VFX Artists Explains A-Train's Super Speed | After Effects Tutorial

Hello, my name is Will Carmack and I recently worked for Amazon Prime.
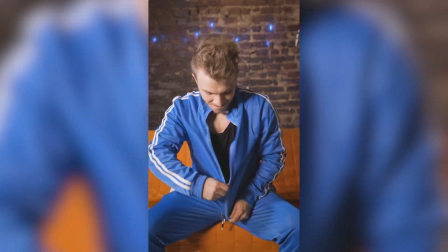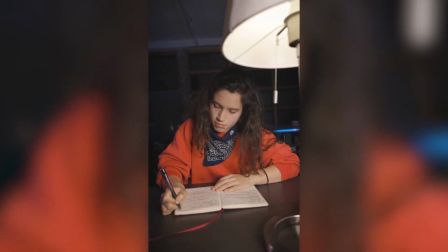I was working on The Boys, season 2. Not the actual show, just some promotional content. And it gave me a really good excuse to do the A-Train super speed effect.
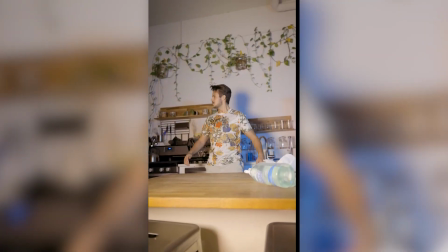(0:28)
I didn't watch a tutorial on how to do it, I kind of made the effect my own, and I really like the way I did it. And so today's tutorial is how to do this A-Train super speed effect. So you know the drill, let's hop into After Effects.
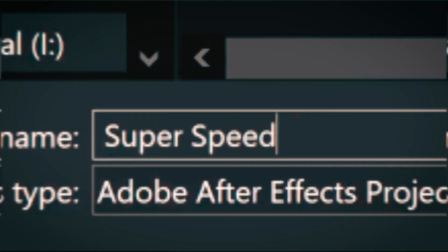Did you guys hear that? And now that everything is in After Effects, let's break down how we need to film this effect. We always want to keep it on a tripod, of course. Maximize efficiency. Doing VFX on a moving shot just triples the work.
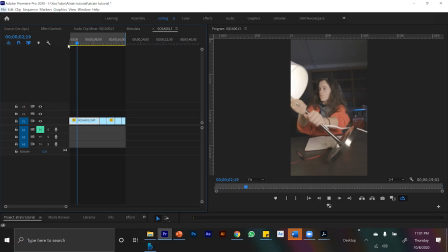(1:04)
And then two, you need to have your actor react to something happening because of super speed. You know, doing these effects are cool and flashy, but the way they are impressive,
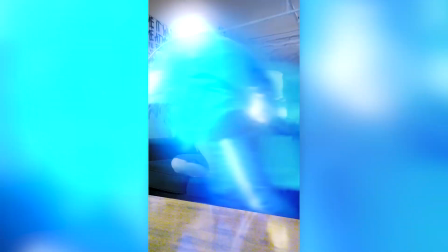(1:16)
or the way we make them impressive, is when the effect affects the real world. And so the way I was thinking about this shot, if someone runs by super fast, maybe the lamp falls over and a bunch of like paper flies from off screen.
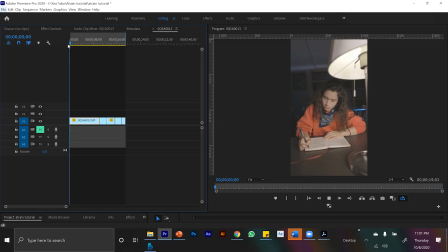(1:28)
And so to accomplish that look, I had my friend Olivia sit at this desk while she's writing, and so it would make sense that paper would be nearby.
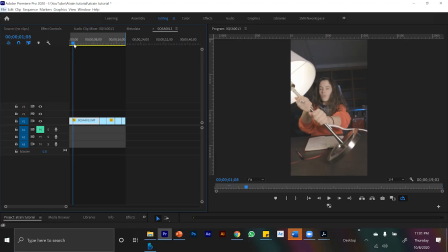(1:36)
And then when I cue her to react to the super speed, I'm off camera and I tilt the lamp over, giving her a physical object to touch and react to because of the effect.
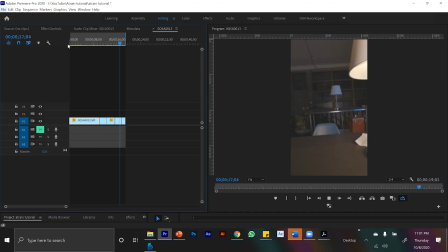(1:47)
And then in a separate shot, I threw some napkins and some paper across the screen, which I will later mask out and put in.
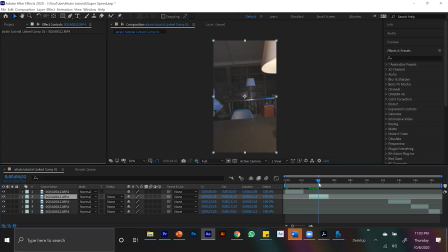(1:53)
And lastly, we have a clip of me running across the screen a little slow. So we basically have a bunch of different shots we need to blend together. So let's hop into After Effects and show you the process. So we actually want to start with the clip where I am running across the screen.
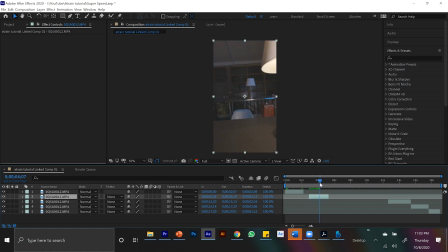(2:10)
We want to put this in the shot with Olivia, specifically behind her. So my first steps is going to be mask out me as A-Train, because what I'm gonna do is I'm gonna cut him out and animate him to run behind her.
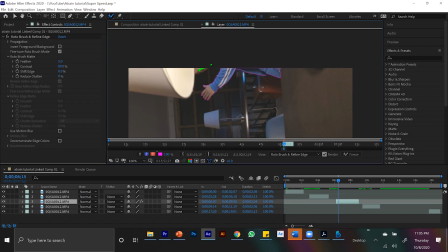(2:23)
So I'm gonna use the rotoscope brush tool, because since we're gonna speed this effect up, I don't need the edges to look good.
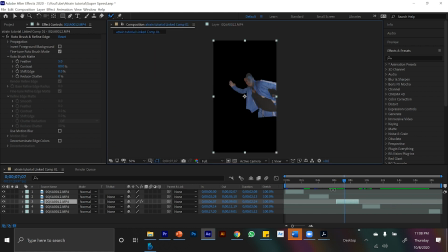(2:30)
And so I basically roughly rotoscoped out me running across the frame.
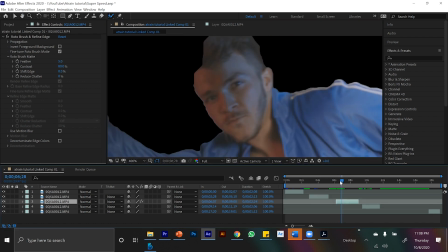(2:35)
And so now here we have the layer. You can see the edges are a little rough. And if we put that on top of the layer with Olivia, we can see the framing.
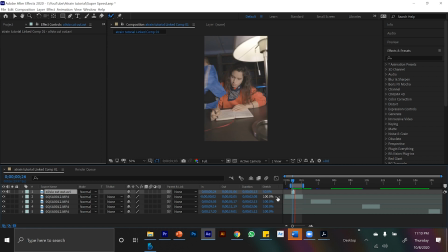(2:43)
So he's basically gonna run right behind her and behind that desk. And so now that we have a cutout of me running, there's a lot of animations that we want to apply onto this.
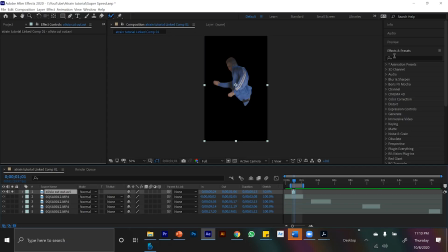(2:53)
If we isolate this layer, let's look at some effects. First of all, I want me to be running a little faster because at normal speed, it doesn't look anything crazy.
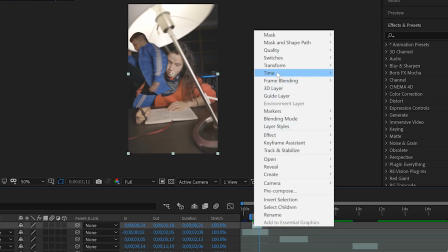(3:02)
I right click on my clip, I come to time stretch, and I type in 50 to make it 50% faster.
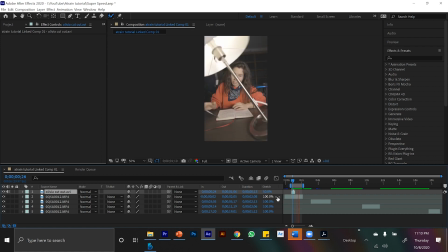(3:09)
And so now if we watch that back, I run much quicker behind Olivia. And now we can start animating it to be a little more flashy. My first steps are always to throw on a few different blur effects. In my opinion, there's no right or wrong one. I went with a radial fast blur,
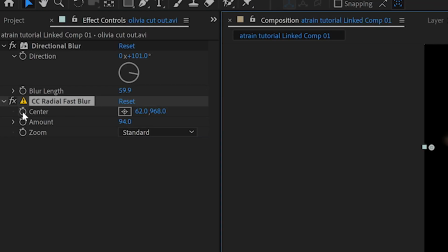(3:25)
and I animated the amount and the direction to start and kind of rotate as I run through the screen. I don't know what the physics are about it, but having the light kind of twirl, in my mind, sold the effect that he was running really fast. It's like he's running so fast he's bending light, was the way I thought about it.
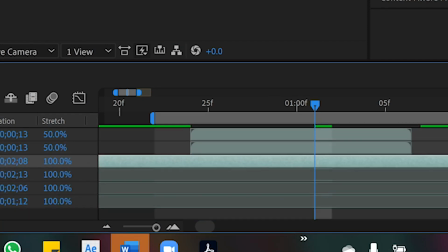(3:44)
I'm gonna duplicate these layers with some blur on them, and I'm going to offset them by a few frames.
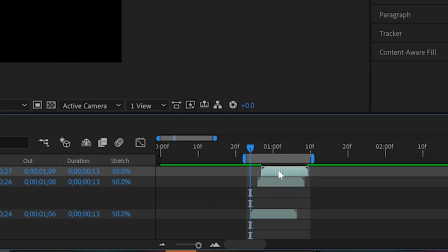(3:49)
Because when you're running that fast, I'd like to imagine there's just a crazy trail behind you.
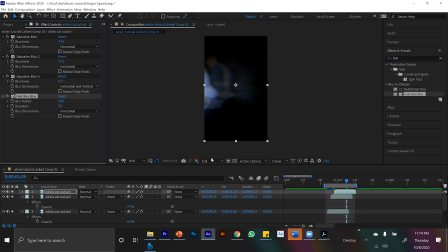(3:54)
And so I wanna add that little trail, because when A-Train does run in The Boys, there's a blue trail that kind of follows it. So by duplicating these clips and offsetting it, we're replicating that effect.